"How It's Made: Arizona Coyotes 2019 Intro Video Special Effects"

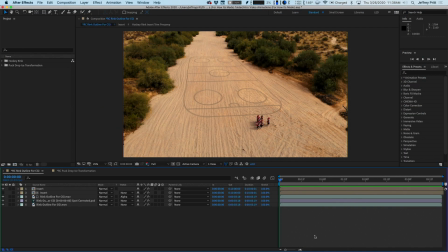7s
Hey everyone, and welcome to another edition of How It's Made with PEG. I'm Jeffrey, and today we're going to be looking at some of the animations we did for the Arizona Coyotes intro video. Let's start by looking at the scenes in their final form.
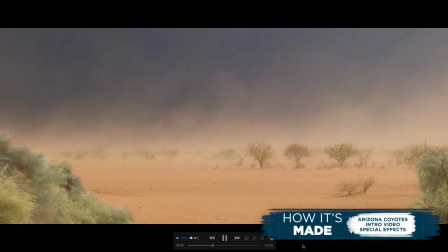Okay, let's rack that back. Let's look at that one more time.
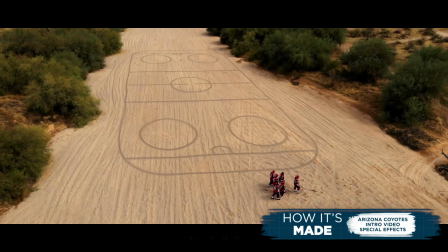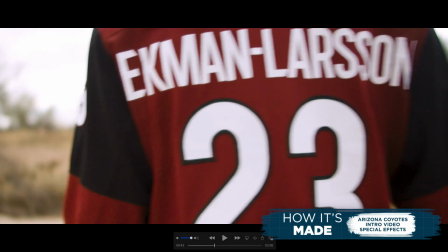37s
Okay, let's take a closer look at this. The frame in question here is this guy right here, right?
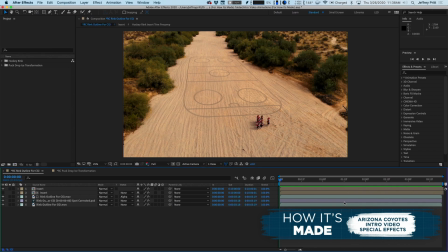43s
Let's take a look at how we made this. So this is the final composite, right? And like most special effects, it ends up at some point in After Effects, and this is really heavily made in After Effects, right? So this is really composited over really not as many layers as you might think. So let's just go layer by layer here, right?
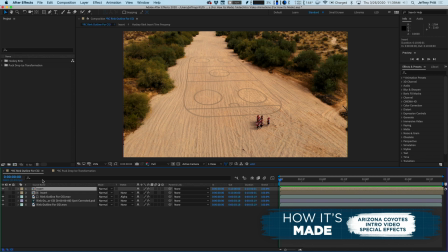61s
On top here, we have the actual hockey rink itself. Now, we didn't actually physically, go and actually carve this out of the sand. It would have been a footprints problem. It would have been a time problem, you name it. So this is all done in post. And you can see we've sort of created this realistic looking sand overlay that aligns up.
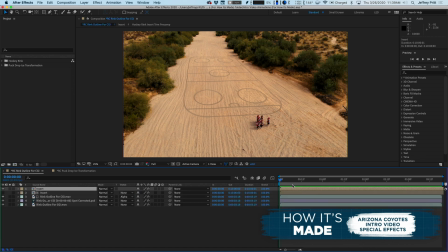79s
And everything here is tracked. You can see with all these keyframes here. Everything is tracked into place so it feels realistic as you watch the scene. This is actually a drone advance clip right here, right? So a couple other things of note here. This is, of course, the actual scene as shot. And you'll notice that this is actually quite a bit dirtier and grungier than what you see in the final product.
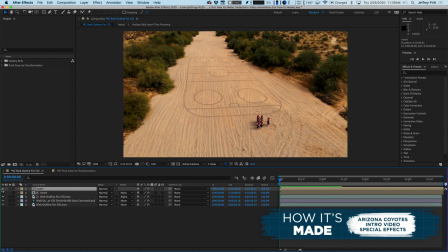98s
So let us show you how we sort of fix that. So let's turn off our hockey rink over top, right? Now we can actually see that we have a spot corrected layer here. So what we've done, if we look between, 1 basically being uncorrected and 2, the corrected, let's take a look at everything that we painted out, right?
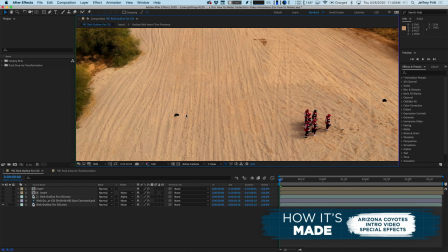115s
So these are actual markers, and these markers are measured out to be the exact distance of a hockey rink, and that's how we got the rink to feel realistically sized in post. We knew that our markers aligned with the actual size of a hockey rink.
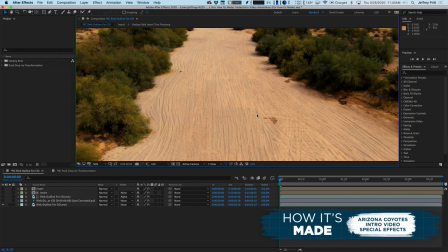128s
You can see the other two down here. Basically a big rectangle, classic tracking technique.
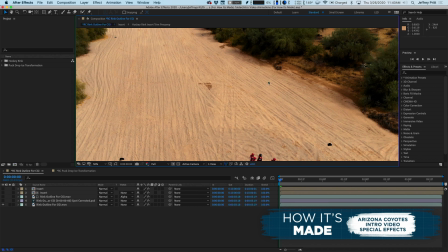133s
It's also a big splotch right here, either from water or for some difference in soil. We took that out because it was a little distracting. And over here, you'll see that there's actually some rubbish.
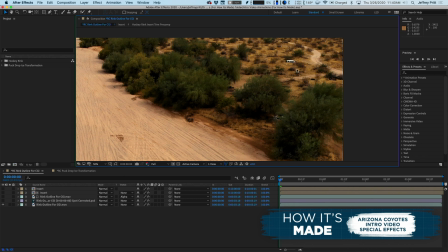141s
There's some trash that people have unfortunately dumped in the woods here, right? And, this is actually even like the top of a pickup truck back enclosure here.
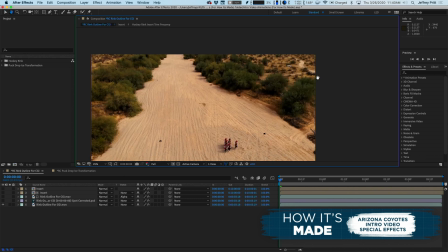150s
So that's distracting as well. We don't want anybody to focus on that.
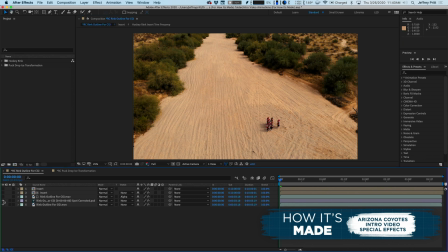153s
We want them to focus on the effect we're trying to sell here, which is ultimately why we paint them out, and then we finalize the clip. So that's clip 1 of 2. Let's take a look at the second clip.
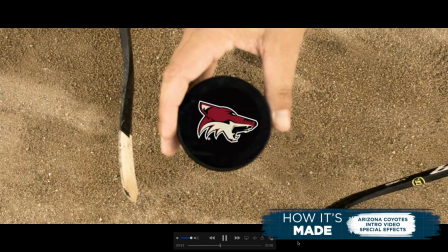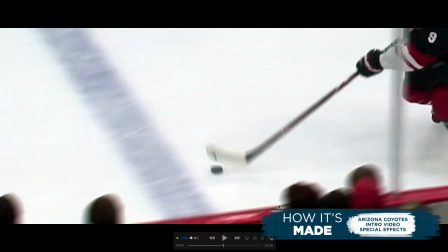174s
Let's rack that back one more time.
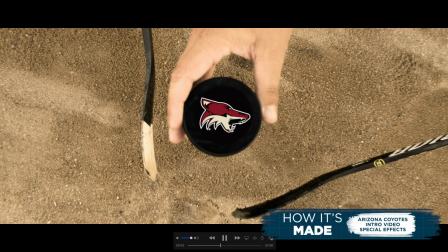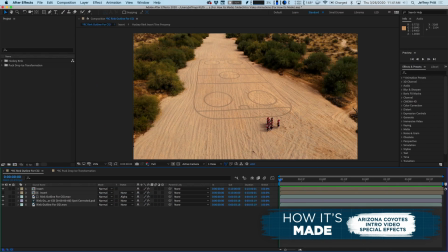185s
Awesome. So this clip is really the transition from the sand portion of the video where they're out in the desert to the live action portion.
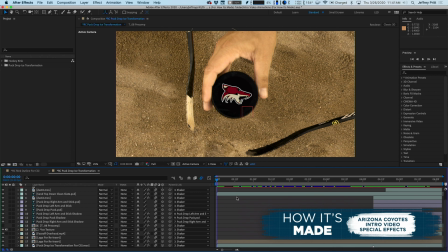192s
So let's kind of see how we compiled this, right? So we'll start here. This clip we filmed out in the desert. This clip is a top-down clip done almost like you would do like a Tasty style video where it's just a complete vertical down shot. Real hands, real sticks, real dirt, all that. The puck we've done a little work on here.
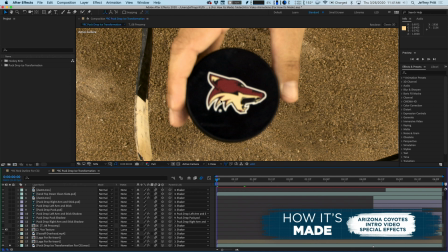209s
If you look at the source clip, you can see that this puck actually is a little out of focus because we wanted the sand to be in focus and we knew we could replace and fix this in post,
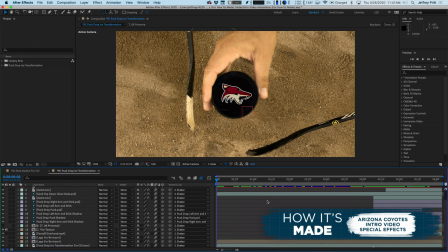218s
so we did. So we've gone in and we've corrected that. And then what we've done is we've taken a shot from the team they provided us.
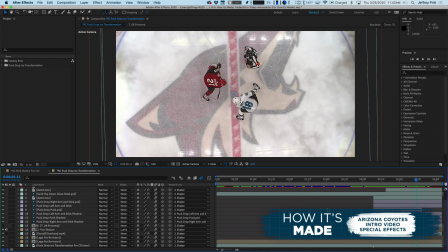227s
This is actually shot from their scoreboard, a robotic camera facing straight down. Very common camera angle, and they have that in their arena as well.
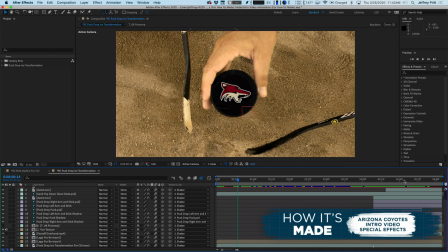234s
So we sort of match frame these two clips, right? Now this is obviously a lot closer zoomed in, and we couldn't zoom in all the way for the clip actually from the team.
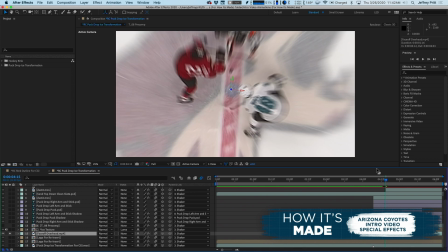243s
I mean, that would have made the quality so low, it would have been distracting, right?
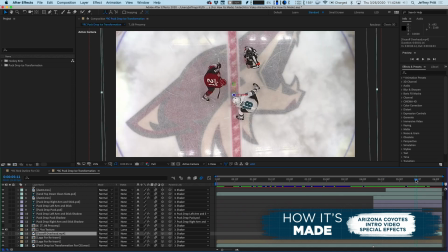248s
I mean, when you really get in here, it looks really bad. So what we did is we basically took the layer the footage rather, from the team, which is a lot wider.
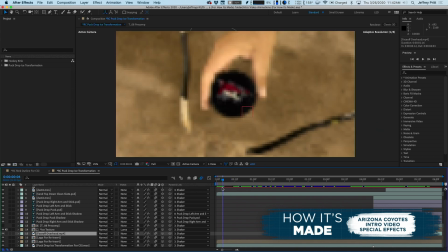256s
We took our footage that we shot out in the field in the middle of the desert, which is obviously much tighter.
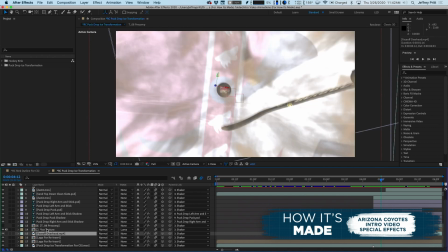261s
Then we actually created an intermediary layer that we sort of
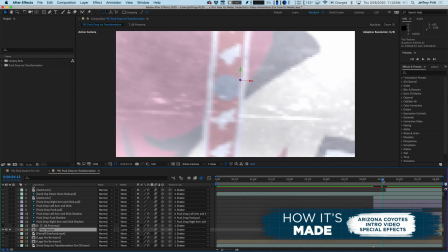265s
we completely did in Photoshop and really mocked up an exact version of how the team's ice is. So we added fake ice scratches, we had the Coyotes logo just like they have it.
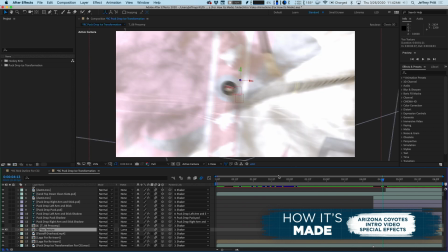275s
And that exists as sort of this bridge to go from this tight shot to this wide shot.
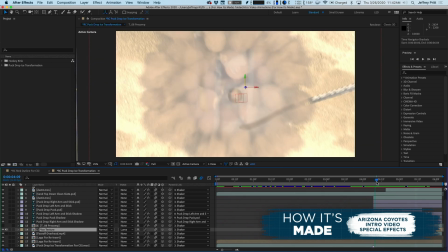281s
And then it's just a matter of the correct camera zoom out. You can see that sort of times and pools so they're all exactly aligned.
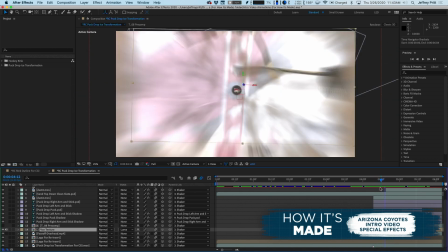288s
And of course, motion blur helps hide some of these little inaccuracies. You'll never notice, the transition between the two of them.
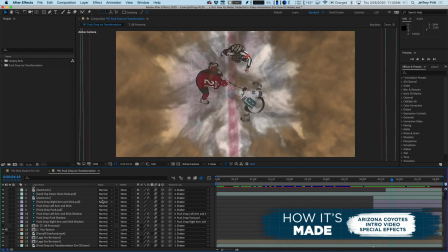295s
Then obviously this dust cloud is fake as well. So let's take a look at that. This dust cloud is just there.
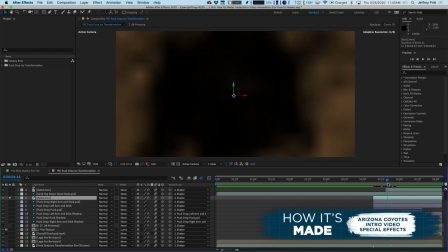301s
It's basically an additive element. So as we zoom out, this dust cloud pulls with it, and it helps sell the whole effect.
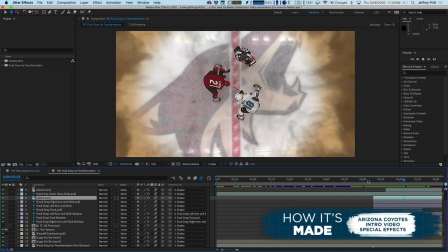308s
Everything's moving at once. So when you do it in full motion, it's a very realistic effect that really turned out quite nice, and we really like it.
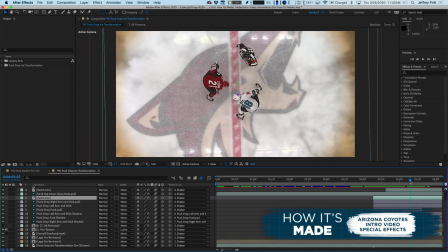315s
So thanks for watching this edition of How It's Made with PEG. Again, I'm Jeffrey. We'll catch you on the next one.